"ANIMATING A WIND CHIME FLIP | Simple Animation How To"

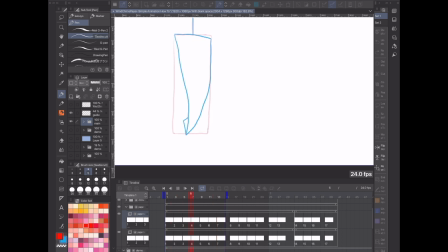8:14 It may look weird just looking at it as a drawing like that, but when you actually show it animating and you see the frame that comes after, it's going to look a lot more natural.
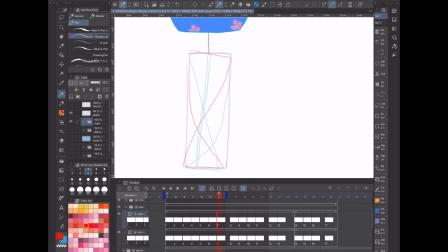8:24 So now we're through the horizontal kind of slit keyframe, going back into another figure 8. So this is coming out on the other side of the flip. And you can see I drew a little bit more on the bottom, so giving it some variation.
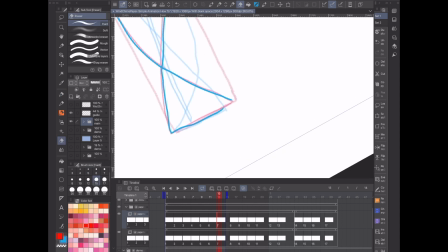8:44 I didn't do the exact same type of figure 8 as the other one because I wanted to change it up a little bit, but still kept it so there's more on the top half.
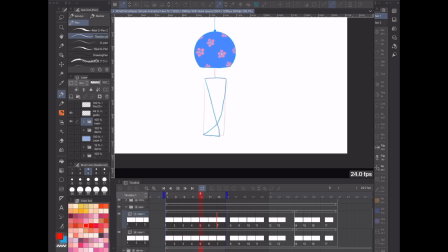8:56 Alright, let's look at that so far. So that looks good. That almost looks like it could be its own little animation there.
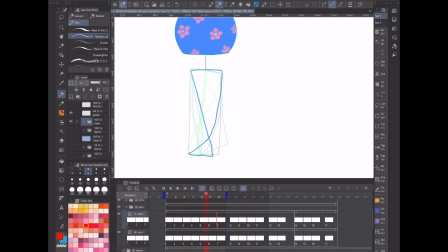9:04 And I'm noticing I missed one of the little strings here.
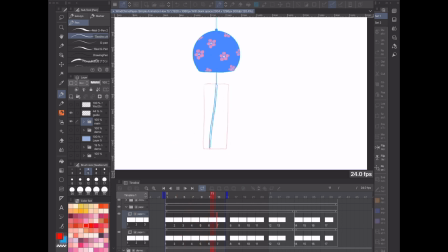9:09 That's another thing why it's really good to always play back every frame or two that you draw,
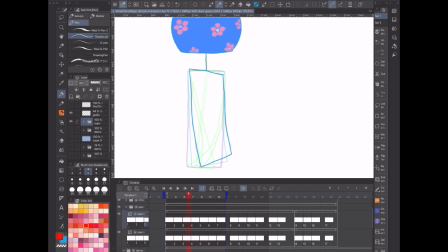9:15 and then you can see there's a weird kind of bulge going on. I think it's maybe here. Yeah.
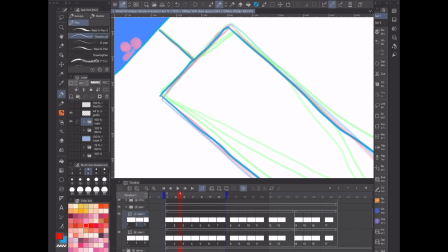9:26 I won't focus too much on cleaning everything up here, but if there's anything that stands out a lot, try and fix it as we go.
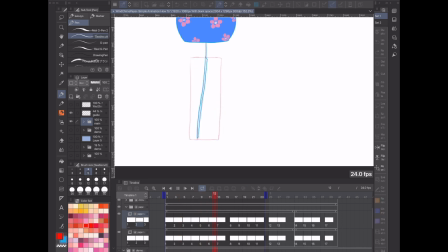9:33 Now I'm going to move this so we have more frames that we can see. And so now we have the main part done there.
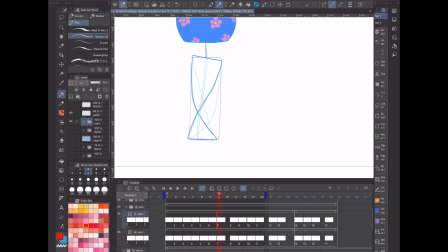9:41 And as you can see, I gave this frame, this cell right here, 3 frames, so it's animated on 3s.
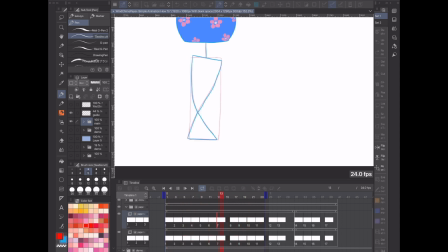9:47 And what I wanted to do is just give it that little bit more kind of dangling in the air effect.
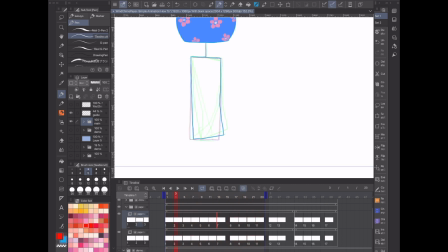9:53 Give it a little bit more time to show on screen. And then we're we're gonna flip back over here. And so you can see this went straight back to actually one of the, just the straight on. We really could add another one, like frame 4. We could add another one there where it's like slightly turning.
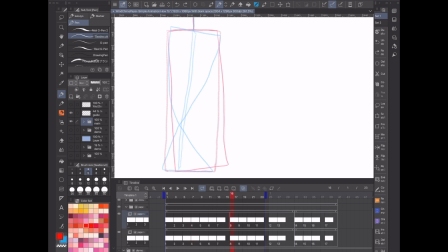10:13 So that'd be another thing to think about if you wanted to give it a little bit more detail, or something you can do later on as you're cleaning up, or in the brainstorming phase. But for now, we're just gonna follow the guideline that we have.
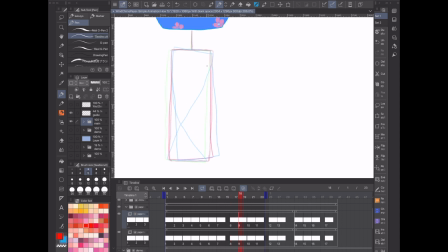10:30 And so as you can see, we've gone up, done the figure 8, oops, and then now we're going back down this way a little bit, kind of coming back and going straight on. So let's draw that.
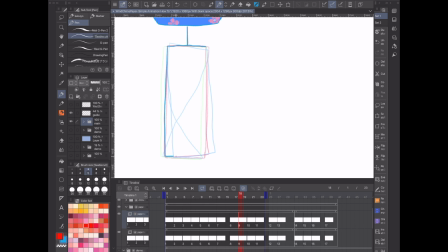10:52 And the reason the animation doesn't just stop here and just doesn't loop there is because I wanted to give a little bit of the effect of, after it flips, it does that kind of figure 8 motion and kind of dangles back and forth a little bit to kind of give that effect of,
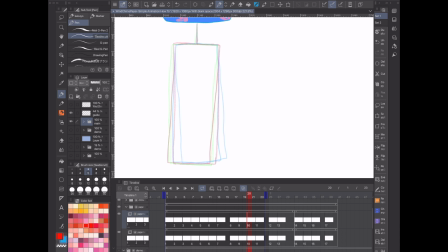11:10 I guess you would say, inertia, but just give it a little bit more of a natural, so it's not just looping infinitely in a gust of wind, as probably wouldn't really actually be doing that in real world.
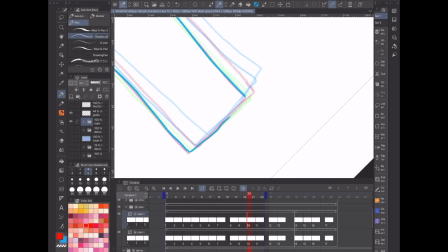11:25 So as you can see, now we're going back to the left here, angled slightly. I'm going to turn that bottom guide layer off for now. Oops, I think I forgot. No, I got it. Okay.
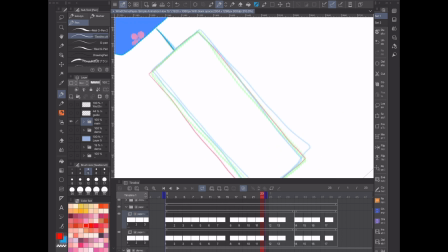11:44 And, you know, this is where you can get kind of picky about your spacing of the paper where it's going to be. It's hard to show really subtle motion, especially if you're not using that many frames.
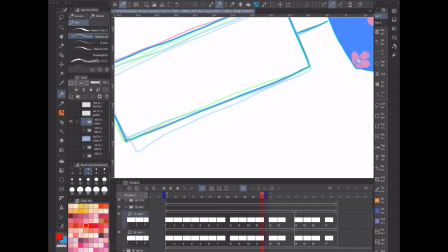12:02 And one thing, if you do want to show that kind of subtle animation, is to add more frames too.